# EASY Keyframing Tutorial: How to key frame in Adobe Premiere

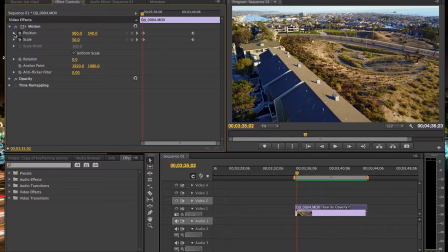3:38 But if you drop down on these little carrots for whatever effect you're keyframing, i'll just go to the position what you're going to notice here is this little graph and basically this is a speed graph for the keyframes so when you start you're going to notice here it's at a velocity of 51.2
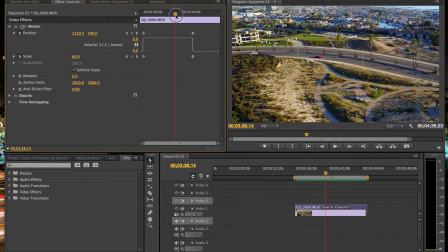3:53 and pay attention to that right it's flat all the way across right the whole way through if that's the look you're going for that's fine
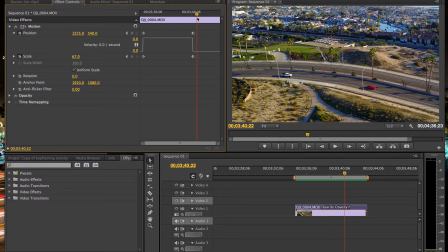4:01 but i personally think it doesn't look super organic it just doesn't look the most natural but don't worry right it's a super easy fix for this So if I drag over these two keyframes here, and then I right-click,
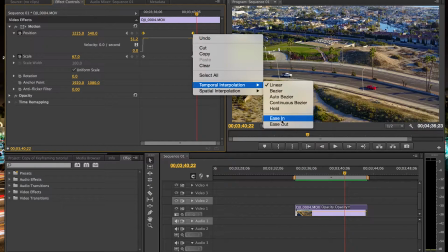4:13 and go to Temporal Interpolation, and then choose Ease In, you're going to see the graph immediately changes.
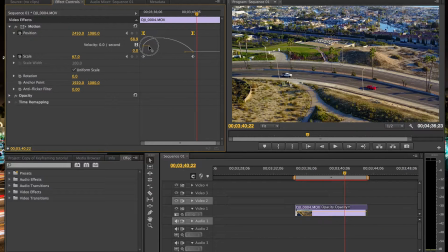4:19 Now I'm just going to pull this one down just so we can kind of get a different look here.
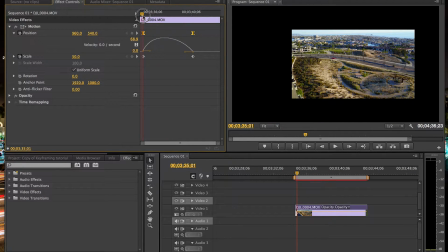4:24 And immediately you're going to see, instead of that 51 number, when we're starting, we're easing into the effect. It's going to reach its peak speed right around the top there, and then it's going to fade out.
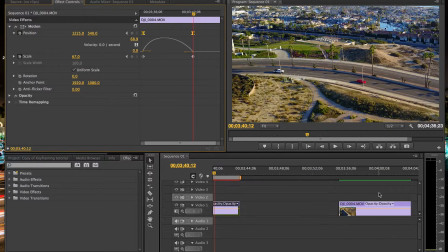4:36 Now I have a clip that's already rendered that has an ease-in and ease-out effect, so I'm just going to play that so you can see a little bit of the difference.
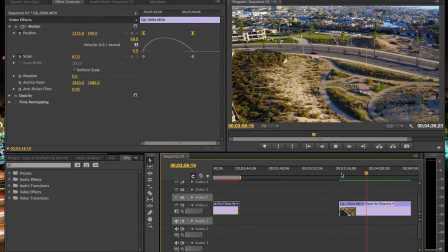4:45 It's kind of zooming in. It's a little smoother.
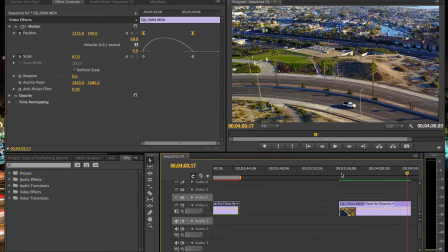4:48 The thing is, it's not going to stand out too much because it's organic movement, right?
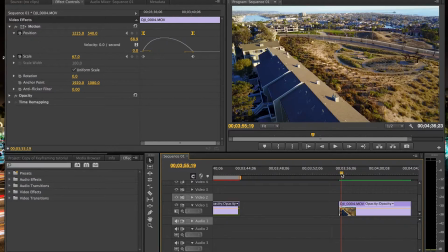4:55 Just one more time.
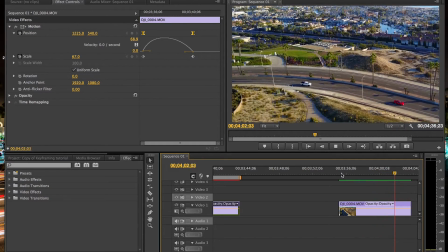4:58 Perfect. Just a little bit smoother. I personally like it. Feel free to mess around with this. If you want the flat look, completely fine. No problem with that. But I would say try messing around with these little ease-in effects. It can really enhance your video.
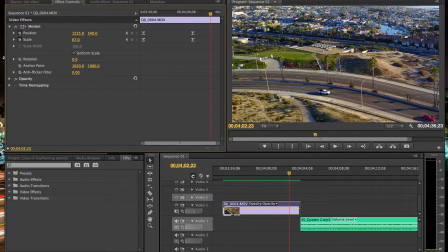5:10 Cool. So our clip is looking great, right? We've added some keyframes. We created the animation. Today we did it with the position and the scale. And we also added that ease-in, ease-out to create that organic kind of look to the animation.
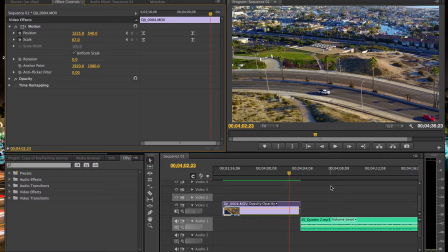5:26 Just a couple quick things I want to highlight. So Premiere is very powerful, right? If you see this little stopwatch icon, you can keyframe it. So you can keyframe almost anything in Premiere. Additionally, you can keyframe the audio. And this can be very powerful.
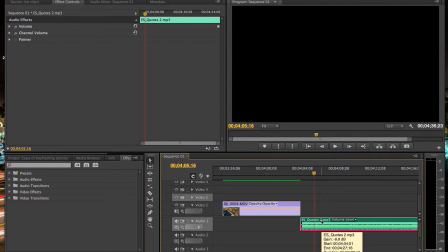5:40 I didn't know about this for a while. I just didn't really think about it. But say you're like interviewing someone, right, and you have some background music playing. Let's pretend this is the music clip. You add a keyframe. And let's say right around here you have the interviewee start speaking. And you don't want the music blaring over them. You just add another keyframe, right, like we were doing before.
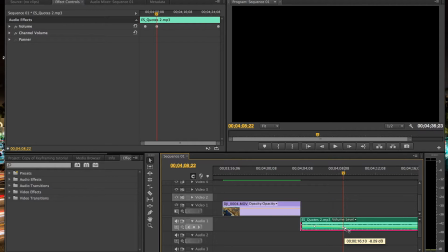5:58 Just drop it down. Super simple, and it's going to give you some great audio. So don't be afraid to mess with that. Very powerful.
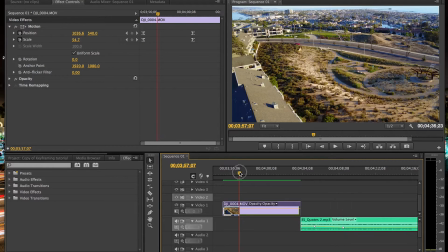6:05 Also, this is just a quick tip, nothing super big here, but say you're editing your keyframing your video clip here and you accidentally click your toggle animation while you already have some keyframes. This is going to delete them. Say this warning come up, boom. Don't freak out, just command Z, control Z, you bring it right back.
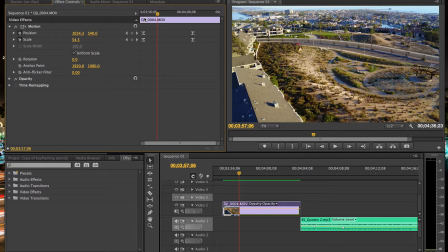6:25 Yeah, so just a couple quick tips there. Thanks for watching. I hope you learned a little bit more about keyframing today and just how powerful they can be to create some really cool animations and effects if you like the video make sure to like it down below subscribe if you haven't already I got tons of tutorials coming out all the time so make sure you can stay posted on that if you have any questions or comments please drop them in the comment section below and I will make sure to get back to you other than that have a great day